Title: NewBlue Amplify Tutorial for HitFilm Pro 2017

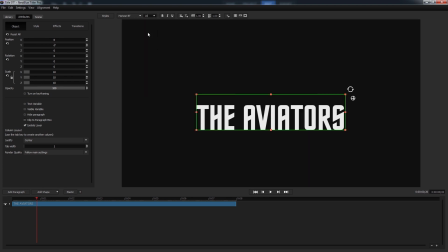251s
We'll blow it up just a bit and increase the kerning, and then change the face texture under the Style tab by clicking the Image/Video button and selecting the appropriate texture. Of course, we've pre-selected these ahead of time because it really wouldn't be interesting to sit and watch me scroll through 30 minutes of finding the right textures.
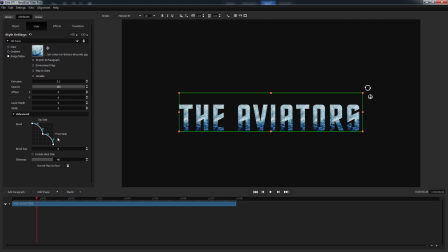270s
So we'll finish up the title by adding some Extrusion and Beveling, which is really a subjective area, so we're just gonna eyeball it, and then increase the shininess all the way up to 100 to really amplify the light that we're eventually going to add into this scene.
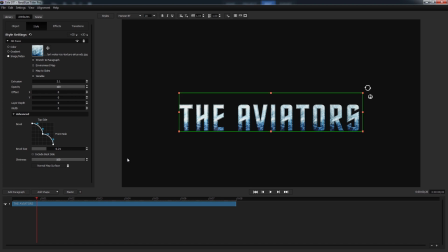285s
Now, believe it or not, our text portion is already done, but we've still gotta add one more line of text, so we'll do that by clicking Add Paragraph, moving it straight up by holding shift while we drag, and changing the text to fit the style of the bottom line. And here we're doing the exact same thing as before, increasing the kerning to whatever we think is fitting,
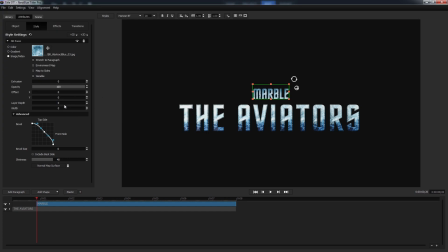305s
resizing it, adding a texture, and adjusting the extrusion and beveling so it all just looks right. I think that's about good, so let's do the background. The background is just a simple texture.
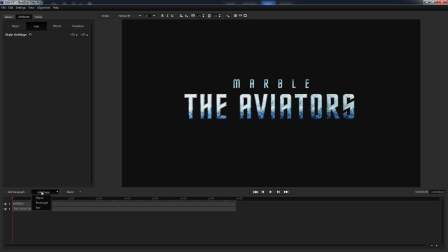317s
So we'll click Add Shape, and then select Rectangle.
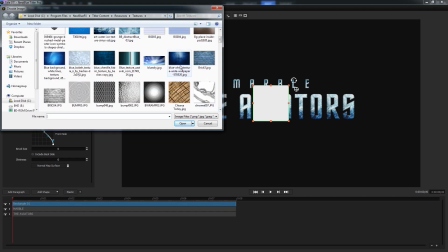322s
Change the texture using the same process as we did for both of our text events, and then drag it to fill the entire frame.
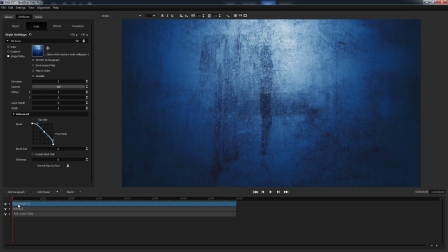329s
Of course, now we can't see the text, so we'll go ahead and drag it to the bottom layer in the timeline. The last element we need to add is the lens flare. The process should seem pretty familiar at this point.
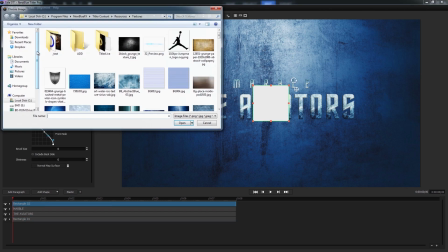340s
Let's go ahead and add a rectangle, select the corresponding texture, resize it as necessary.
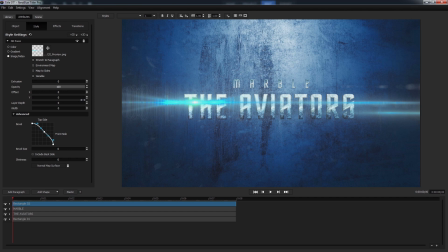346s
But we are going to change its blending mode to something a little more suitable to a lens flare. So let's open the effects tab and select the additive blending mode. At this point, it's a little hard to read the text, but we'll address that with lighting when the time comes. Right now, we want to add our animations, which we can accomplish by using some simple keyframing.
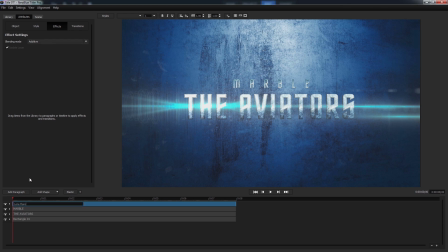366s
But before we do that, I'd like to rename my objects just so we have better points of reference. The first bit we'll do is give the background a slow, subtle expansion. So we'll select our rectangle, open the Object tab, and click Turn on Keyframing.
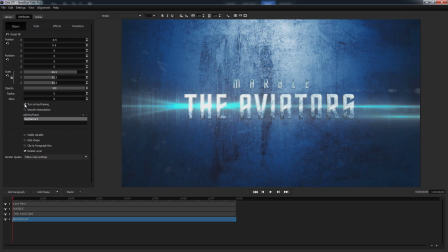382s
You'll notice a tiny circle at the beginning of the rectangle event in the timeline, which represents our first keyframe. To give it that subtle zoom, let's navigate to the end of the timeline, and then increase the scale setting. Now, when we go back and press play, we'll see the background slowly growing larger.
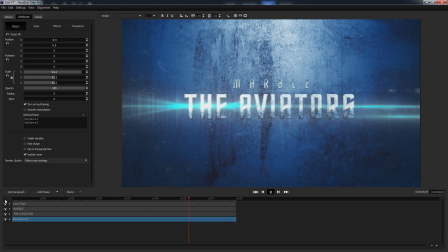401s
In addition to simple two-dimensional changes, Titler Pro also allows you to make adjustments along the Z-axis. We'll be taking advantage of this by making the text look like it's flying in from behind the camera.
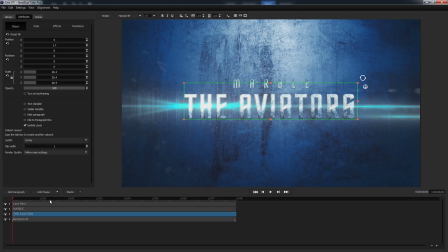414s
We'll start by selecting our aviator's text, turning on keyframing, as well as give it smooth interpolation so it's got a smoother landing. Since the text is already in the position we want it to end in, we'll create a new keyframe a little over 1 second in by pressing the plus button in the sidebar,
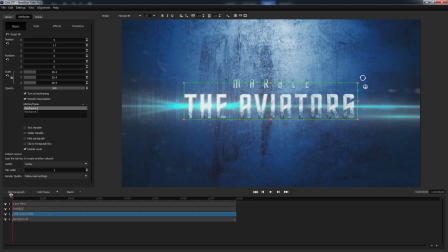433s
and then go back to the first keyframe to make our changes. All we want to do from here is make it come from behind the camera.
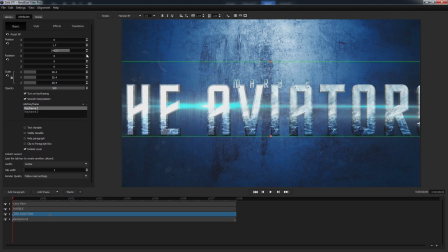440s
So we'll select the Z-axis under position and crank it up so that it's barely out of frame.
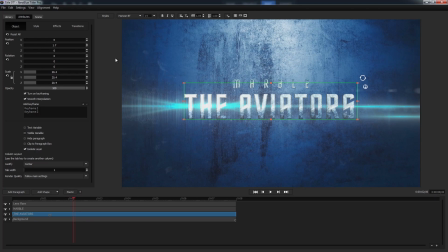446s
Press play, and it looks a little faster than we want, but we can fix that by just dragging the second keyframe to be a little further out. Now, when we play it again, it looks much better. So I'm gonna go ahead and do the same thing for the marble text.
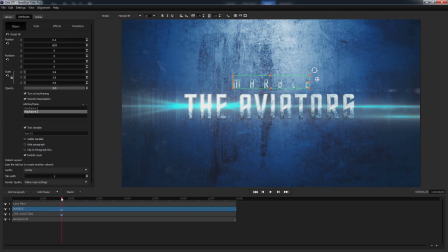461s
Turn on keyframing, interpolation, create a second keyframe, go back to the first keyframe, and blow up the Z-axis. Looking at it done like this, I don't quite like how they come in at the same time,
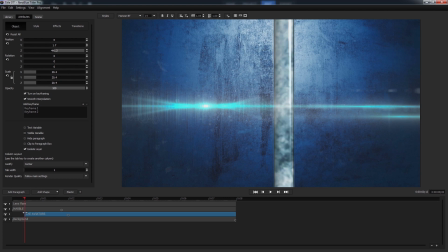476s
so we're gonna push the second line out about a half a second by shortening its overall length and then dragging it over. And then it looks pretty awful to have the smaller text in front. We're gonna drag the marble layer to be behind the aviator's layer.
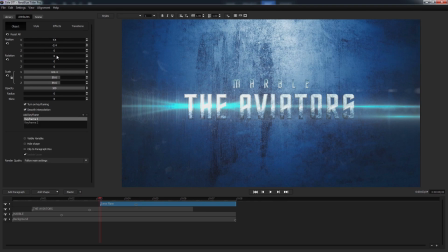491s
Finally, we're going to make our lens flare come in after the text has settled, and give it an X-axis rotation to make it look like it's appearing naturally.
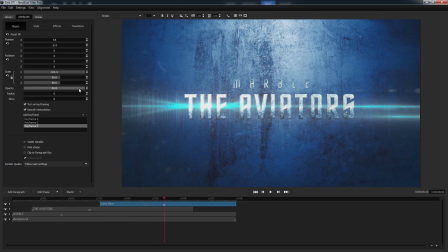499s
We also want to make it fade out, which we could do by adding another keyframe and sliding the opacity slider, but I'd like to keep my keyframes for motion only when I can help it.
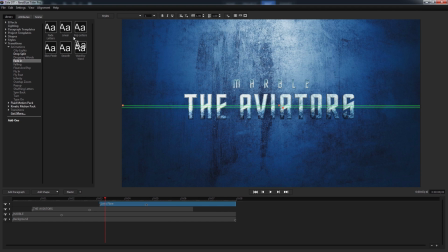510s
So what we can do is open the library and drag a fade transition onto the end portion of the lens flare event. That way it's added as an outro. And then just adjust our animation and event lengths from there. I'll take a minute to play around with this stuff.
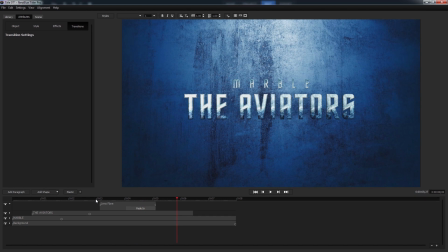528s
And I think that looks about good. With the bulk of the title in place, we just need to make some finishing touches from inside the scene tab. Here is where we'll make those lighting changes we talked about earlier.
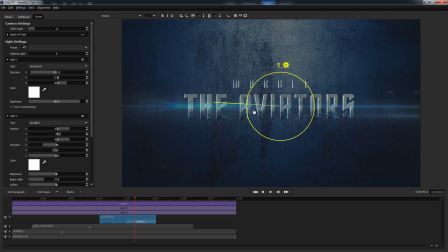540s
Of course, if you've ever worked with lighting, you know that you start with a general idea and then basically guess and check until you've got what you're happy with.
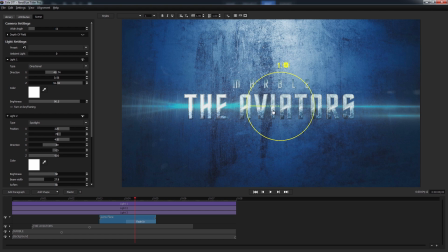547s
Here, the basic idea is to have the text start out dark and then come into the light as it flies in. I think I can accomplish that using just a directional light and a spotlight.
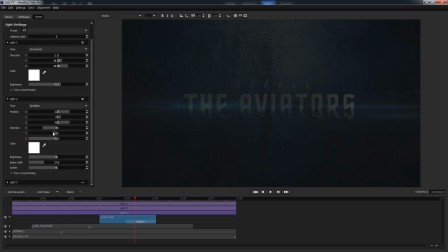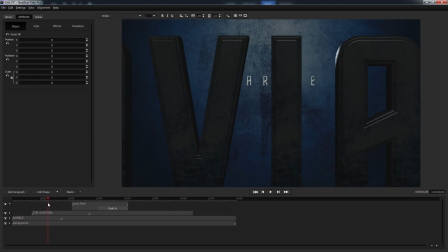565s
Now, as we drag the playhead forward, we see our text start out dark and then come into the light, which is exactly what we wanted.
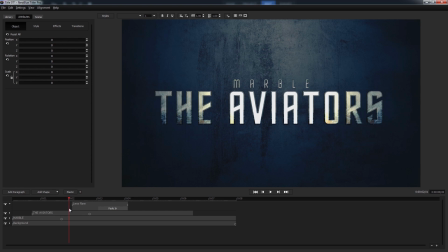572s
So, believe it or not, our main title is done.
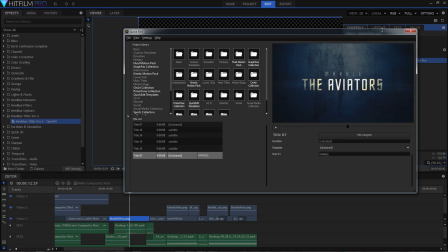575s
Just exit the title designer and then close out of the quick edit interface, and it's updated live in the HitFilm timeline.
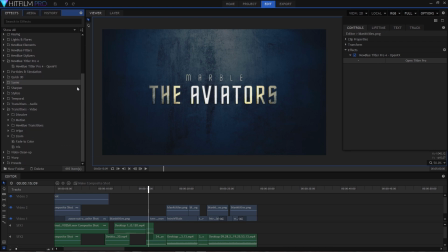583s
And as you recall, we didn't just cut into and out of the title card.
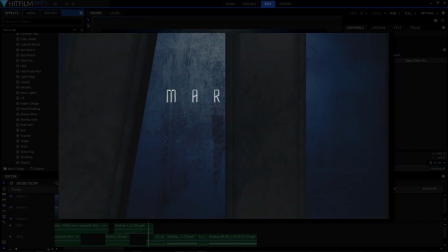587s
The opening scene seemed to explode into the card, and we had a comic book style page flipping outro.
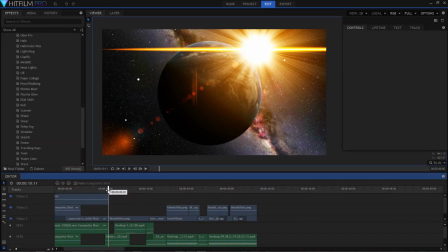594s
These effects were created using a couple of Amplify's transitions. The first one is called Traveling Rays, and even the default settings are enough to add some character to this cut,
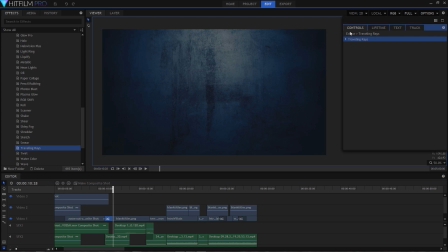603s
but we can use the controls menu to edit the parameters of the transition, namely scrolling through a few of the presets until we see one that works, which is Heatwave.
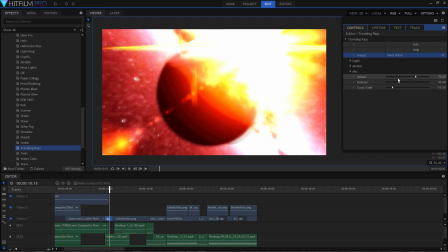613s
It's actually almost perfect for this.
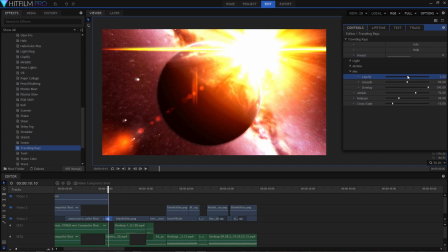614s
And then just reducing the liquefy settings, doesn't make sense to have a lot of liquid out in space, and increasing the release time.
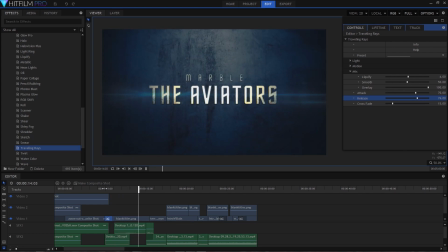626s
That looks good to me. We use the same process for the outro transitions.
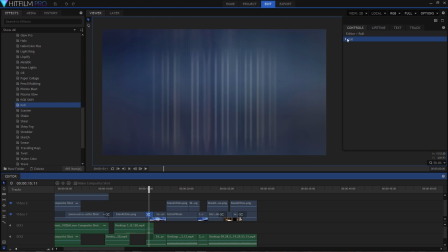631s
Select roll from the list, drag it between events, and for this one, I think the broken movie preset is going to be perfect.
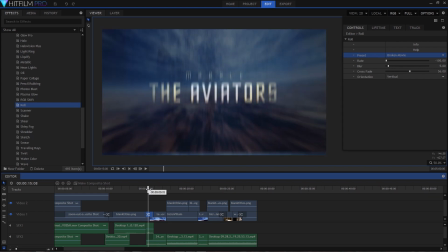639s
Luckily, this one can be used as is without having to adjust any of its settings from there.
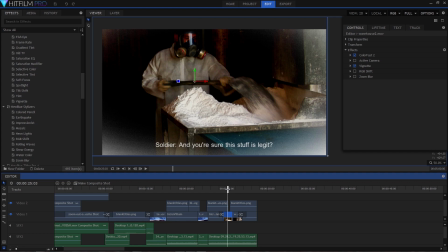646s
In addition to titles and transitions, Amplify comes with a wide variety of video effects and filters that range from active camera,
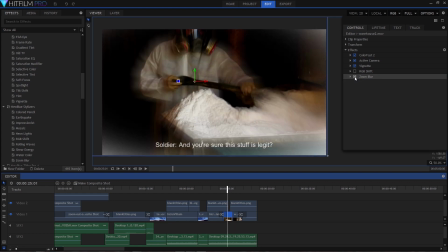654s
which mimics the motion of handheld cameras, to zoom blur, which we've used here in conjunction with RGB shift to make sort of a shaky,
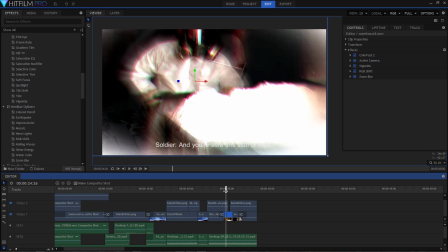662s
drug-filled flashback that represents the production of what must be some kind of super drug that the
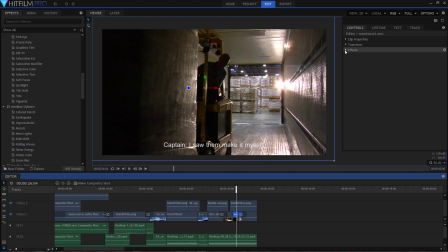667s
antagonist is clearly using to poison the population or finance a super weapon or some other evil deed.
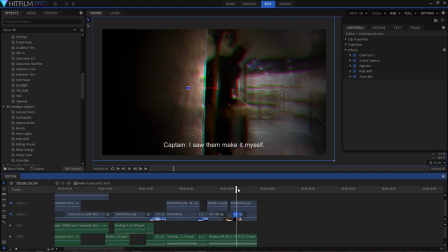673s
At any rate, you can achieve a pretty unique look by combining a few of the effects that come with Amplify. We've just dropped the effects straight onto the video events here, but if you want to keyframe any aspect of your effects,
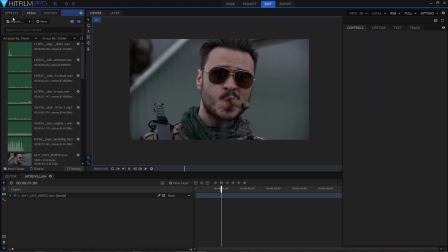684s
you can turn your clip into a composite shot and add the effects from there. Here we've got the leader of our rogue military outfit who's supposed to be hiding out in the desert somewhere, but our raw footage is too cool and undersaturated.
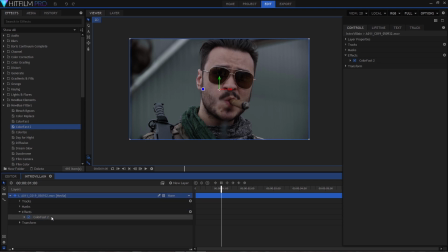700s
We need to make it brighter and oranger, like the sun is beating down on our characters. We'll start by expanding the Color Fast tab in the effect controls and selecting the whitest white in our image,
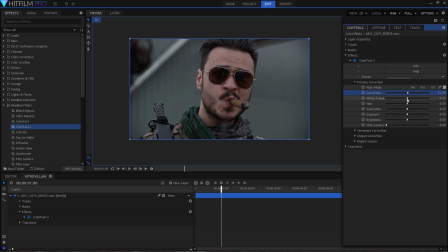712s
which appears to be somewhere on this piece of building back here. This will shift the colors in the image to be a little more natural, making follow-up adjustments easier to make. I'll make some quick primary adjustments here, raise the saturation and brightness,
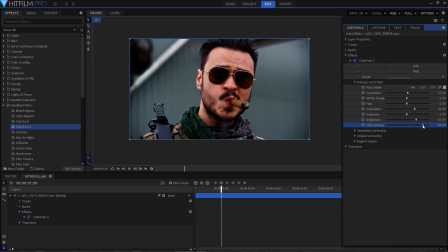727s
gamma, and then from there we'll be making most of our changes in the secondary corrections tab. A ColorFast is able to make a distinction between the highs,
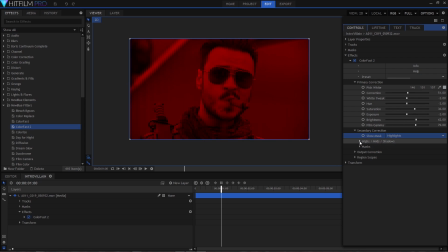736s
mids, and shadows, so we'll show the highlights mask and make changes to the luminance range to make sure our light spots are covered,
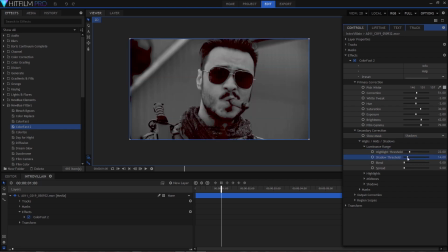744s
and then do the same thing for our shadows.